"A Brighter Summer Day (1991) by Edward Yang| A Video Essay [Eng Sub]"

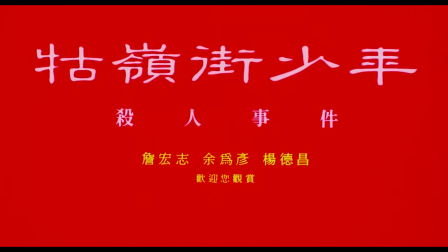[0:00]
A Brighter Summer Day, the four-hour-long epic by Edward Young, is not only one of the greatest films in East Asian cinema, it is simply one of the greatest films ever made in film history.
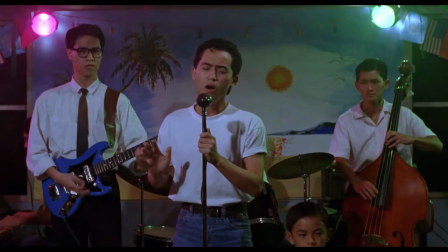[0:13]
Sure, it is long, but the length of the film is partly what makes it great. In four hours, not a single shot is wasted.
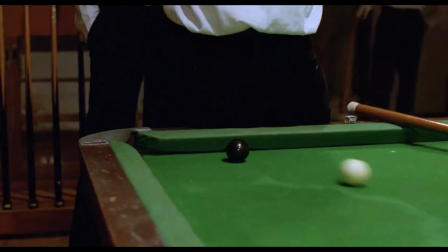[0:22]
Every image, every dialogue, every character, every object, Every color is there for a reason.
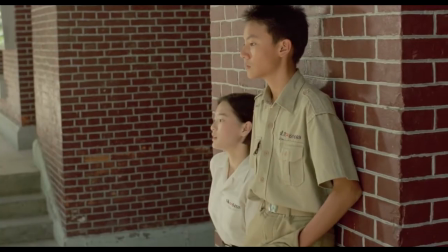[0:29]
Now, let us take a look at this masterpiece together and see how Yang achieves his greatness in the film.
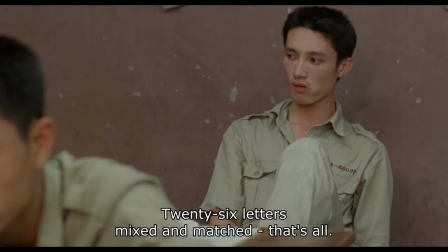[0:43]
Yang is very good at emphasizing the isolation of characters through the way he positions them in a group of people.
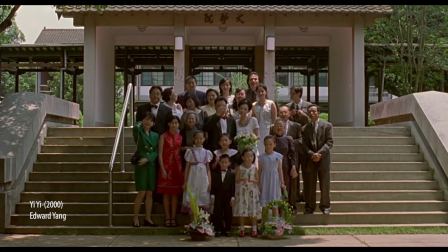[0:50]
One of the most famous examples of this is perhaps the opening sequence of his other film, Yi Yi.
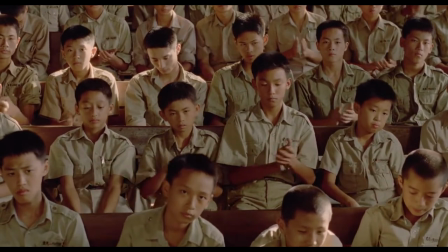[0:56]
Notice how in the beginning, Xiaozi is separated from the rest of the students, while others remain static most of the time.
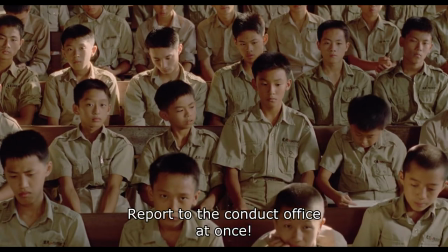[1:05]
Xiaozi is the one in motion. When he leaves his seat, the shot continues, and we see the empty seat for more than 10 seconds.
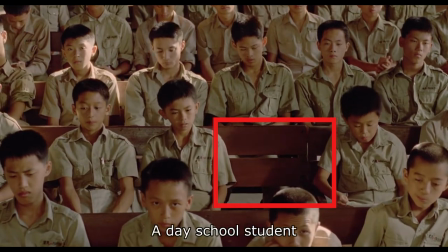[1:15]
The empty seat in the crowded hall is a foreshadow of Xiaozi's fate in the end.
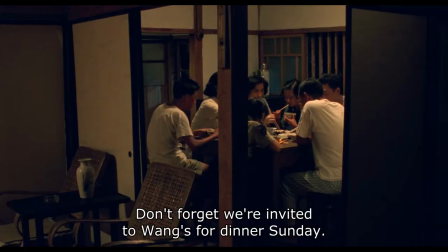[1:20]
He will eventually leave everyone else and be left alone. Similarly, in this scene, when the entire family is eating dinner together,
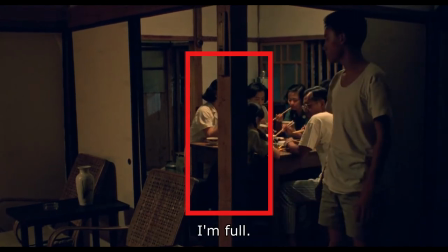[1:29]
notice the pillar in the middle of the frame and how Xiaosi is the only one who is on the left side of the line.
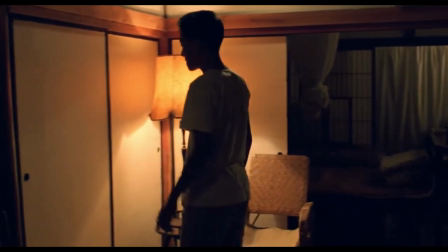[1:36]
This shows us that he is in fact separated from the rest of the family.
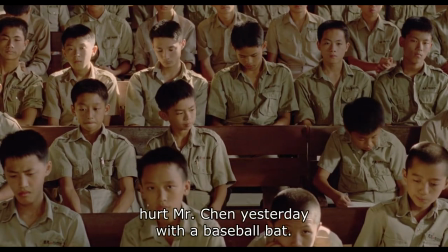[1:44]
Although Yang separates Xiaosi from others, he is not completely alone because there is always someone with him.
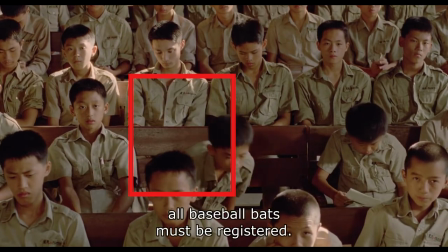[1:52]
For example, in this scene, we see a cat living right after Xiao Si lives.
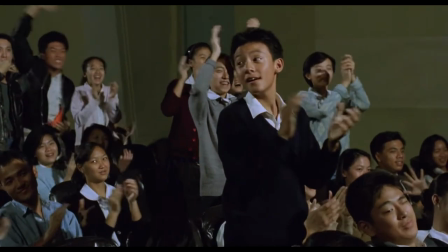[1:58]
In this shot, Xiao Ma comes back and joins Xiao Si.
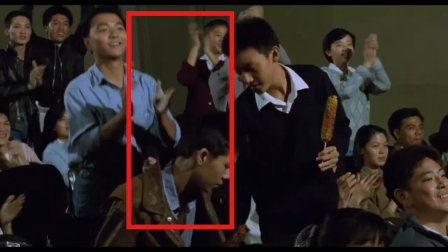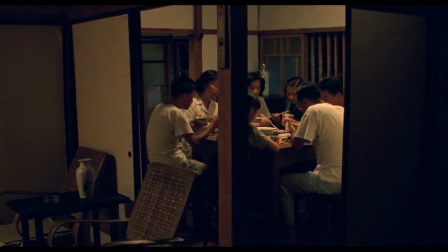[2:07]
In this shot, notice how half of the body of Xiao Si's mother is on the left side of the line.
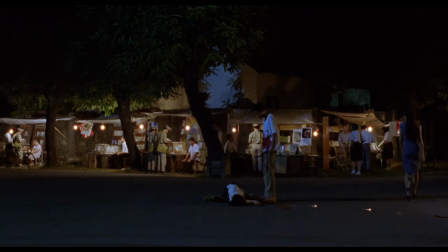[2:17]
However, the moment when he kills Xiao Ming, he becomes completely alone. We see him in the center of the frame, far from the rest of the crowd, and there is no longer anyone beside him except the corpse of Xiao Ming.
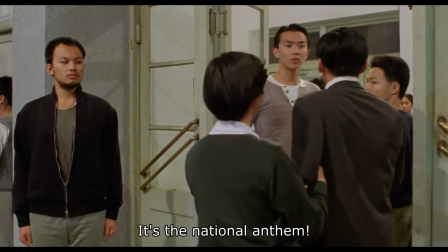[2:36]
Yang not only uses this technique to separate Xiao Si from others, he uses it on other characters as well.
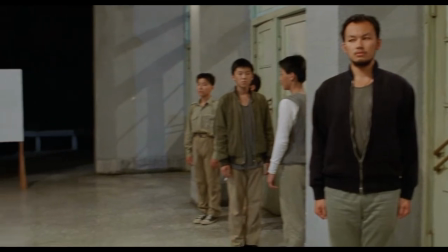[2:45]
Let us look at this scene.
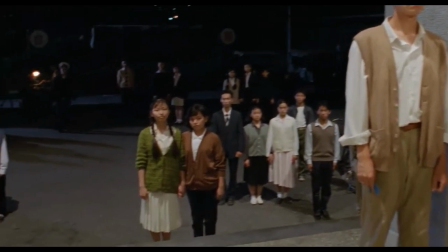[2:49]
See how everyone else remains rather static and Honey is the only one who moves.
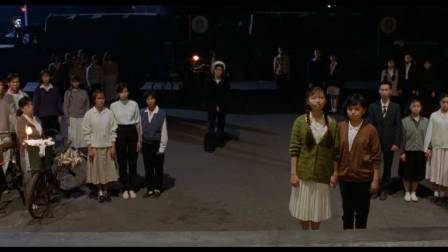[2:55]
Here he is being completely isolated from the crowd.
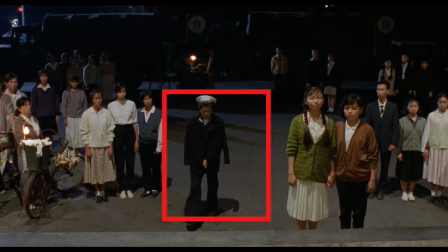[2:58]
He is left alone in the center of the shot like Pierre who goes to assassinate Napoleon in War and Peace.
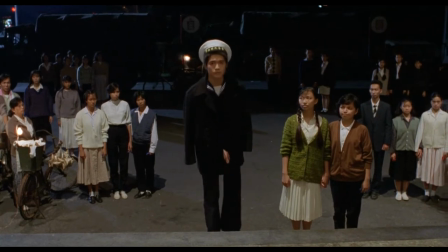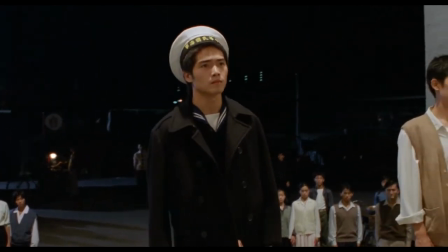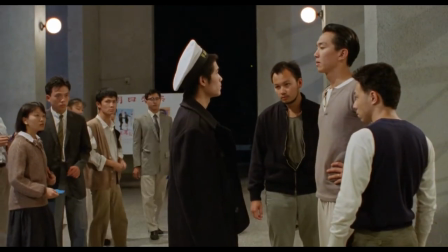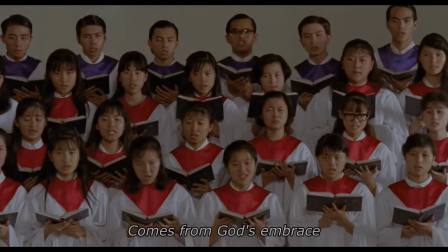[3:23]
Meanwhile, at the end of the film, Xiao Ming's sister is also being isolated from the rest of the choir.
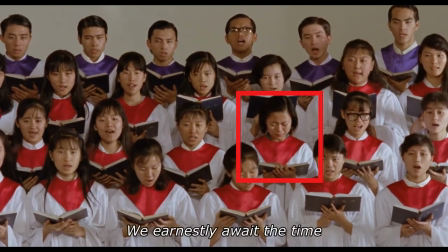[3:30]
Yang's singles are out to emphasize the sorrow he feels after filming about his brother to find the light.
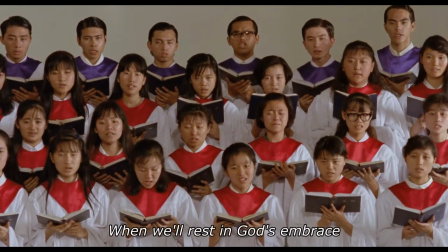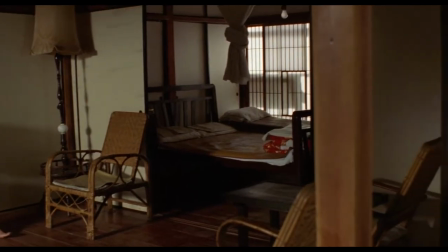[3:45]
Throughout the film, Yang indicates the ending to us many times. In this shot, notice how Edward shows us the two kitchen knives.
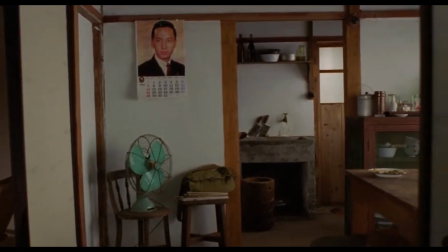[3:54]
We see a lot of motion in the shot, but the two kitchen knives always remain in the center of the frame.